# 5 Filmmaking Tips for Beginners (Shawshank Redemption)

Lesson number 5, use objects to communicate emotion and thoughts that are happening in the character's head. Many times objects can help us have insight into a character's mind.
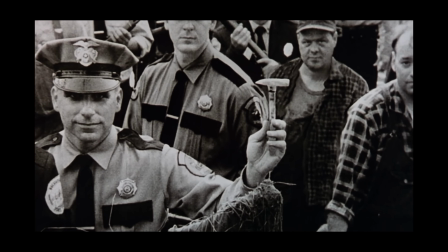Andy Dufresne's object is a rock hammer.
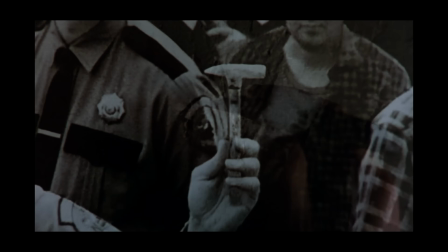And as he uses it in the film, it is worn down and it implies years of use,
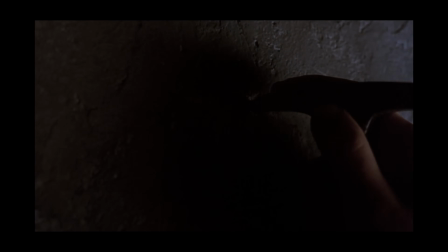patience, and determination, which that character exemplifies. The crooked warden in charge of Shawshank, his object is a Bible, implying this duplicity of character.
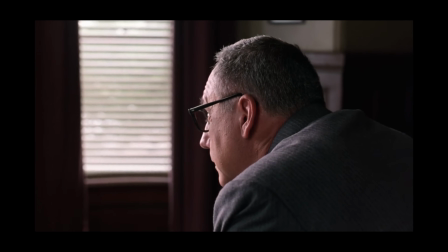It makes his character so evil when he uses the Bible as justification for his acts.
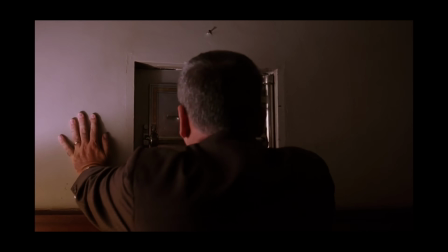The use of this Bible really gives him a motivation. He thinks he's a good guy, but really he's doing things for horrible reasons.
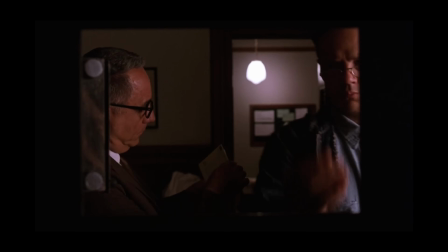And he's using the Bible as a shield. Red's object is this harmonica that Andy gives him,
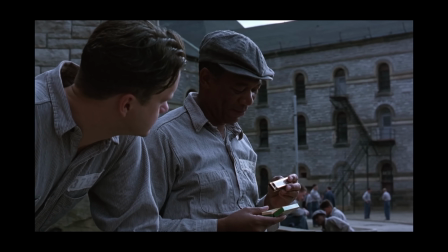implying a forgotten youthfulness as he no longer has a desire to play music.
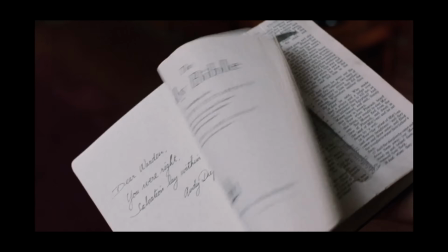The joy of his life is gone. This is probably my favorite shot of the movie, honestly.
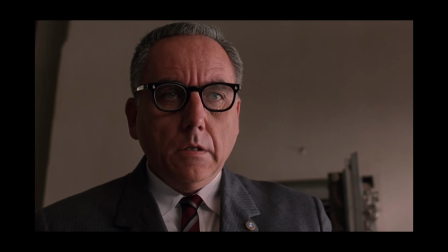When the warden finds what he thinks is his Bible, but it's actually Andy's Bible,
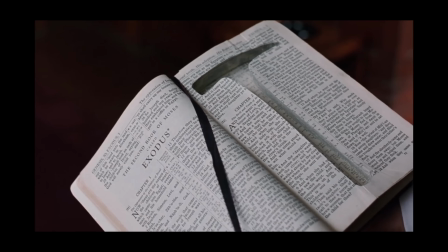with the rock hammer outline perfectly cut out, showing this 20-year deception that's been happening. And look at the page. It's Exodus, implying Andy's exodus from prison.
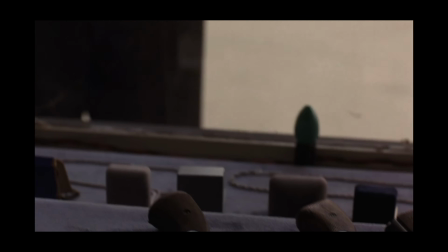There's one more that I found in this movie was the decision that Red had between the gun and the compass is visualized here.
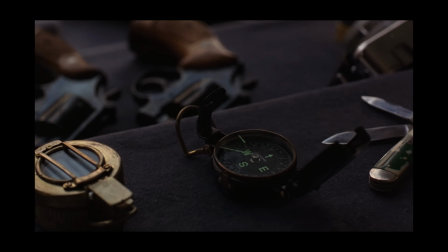We don't need to hear his thoughts. And in the next shot, we're not sure which one he chose.
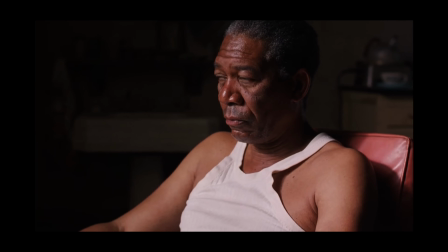Visually, we haven't been told yet which one he purchased.
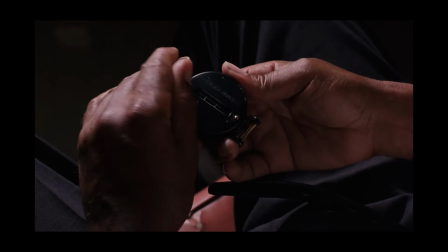But then we see that he bought the compass and he made the right choice. The truth is that movies like Shawshank Redemption have much more than 5 lessons included.
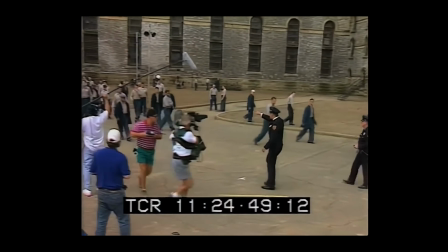There are hundreds, if not thousands, of nuggets of knowledge to glean from movies like Shawshank Redemption. So I'm very interested to hear filmmaking lessons in the comments. Please let me know filmmaking lessons that you learned from Shawshank Redemption so we can learn together. And if you enjoyed this video and you want to subscribe to our channel, please don't. Subscribe to another channel instead. Epic Light Media does not need any more subscribers. Thank you.